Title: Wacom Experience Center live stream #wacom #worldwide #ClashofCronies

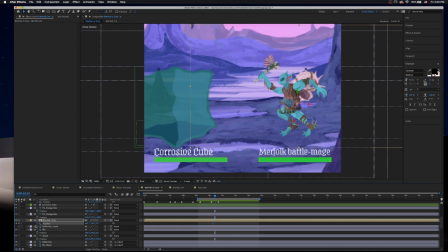[60:05]
Just kind of move ahead frame by frame. And then I'm going to drag and over. I think I want them above the cube.
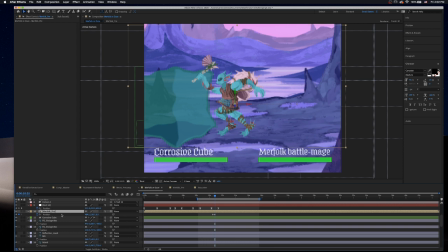[60:23]
It's going to be hard to say because the cube is going to end up trying to envelop this character, so it might be better if the cube is on top. I mean, I could always like go back and forth, but that gets messy.
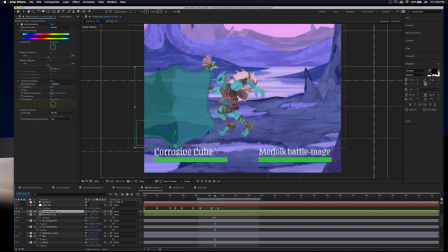[60:43]
Let's just do it like that for now. No. Don't like it.
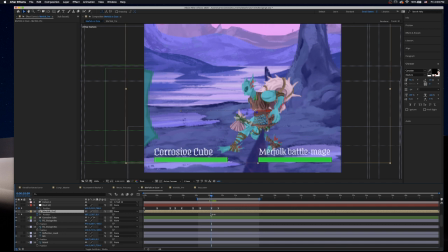Let's go into the graph editor, my favorite thing. And I'm just gonna really crank.
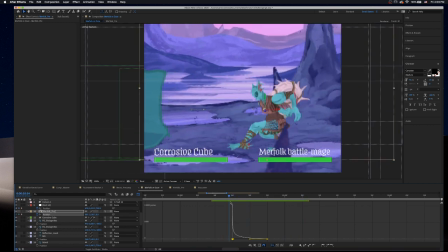[61:10]
That's maybe a little aggressive.
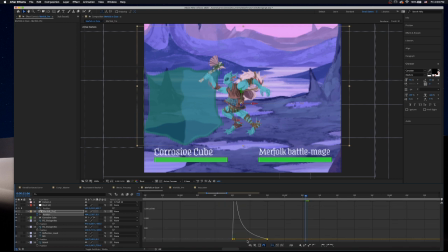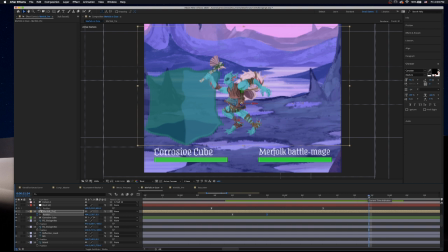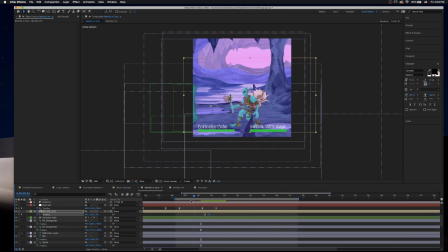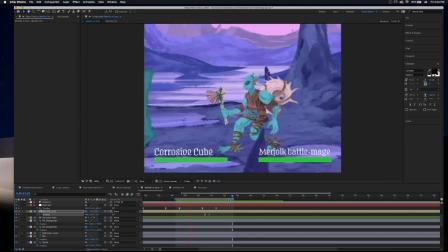[61:44]
Yeah, so I like the energy of that.
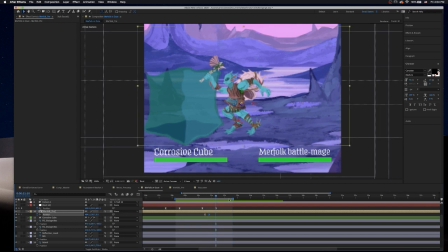And now kind of have to reset this character to go back to
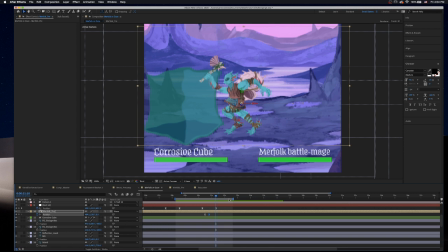[62:09]
its starting position.
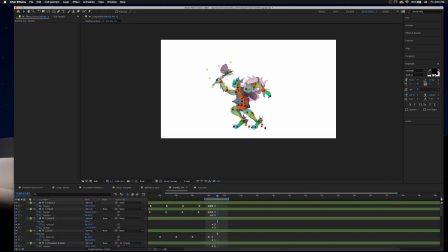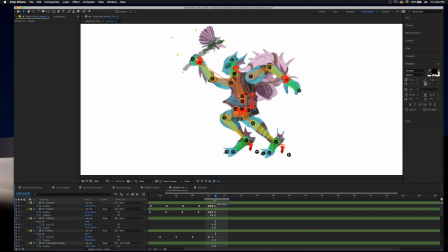[62:28]
One thing I do want to do is kind of have like a slight follow-up motion so that you can see the kind of trajectory.
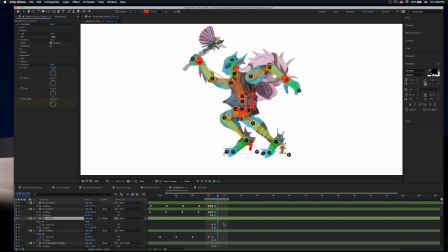[62:45]
Since I did a really like fast motion, I sort of want like this sort of trailing motion where the arms and stuff are moving kind of slow-mo, almost like in the direction that they, you know, kind of have that inertia.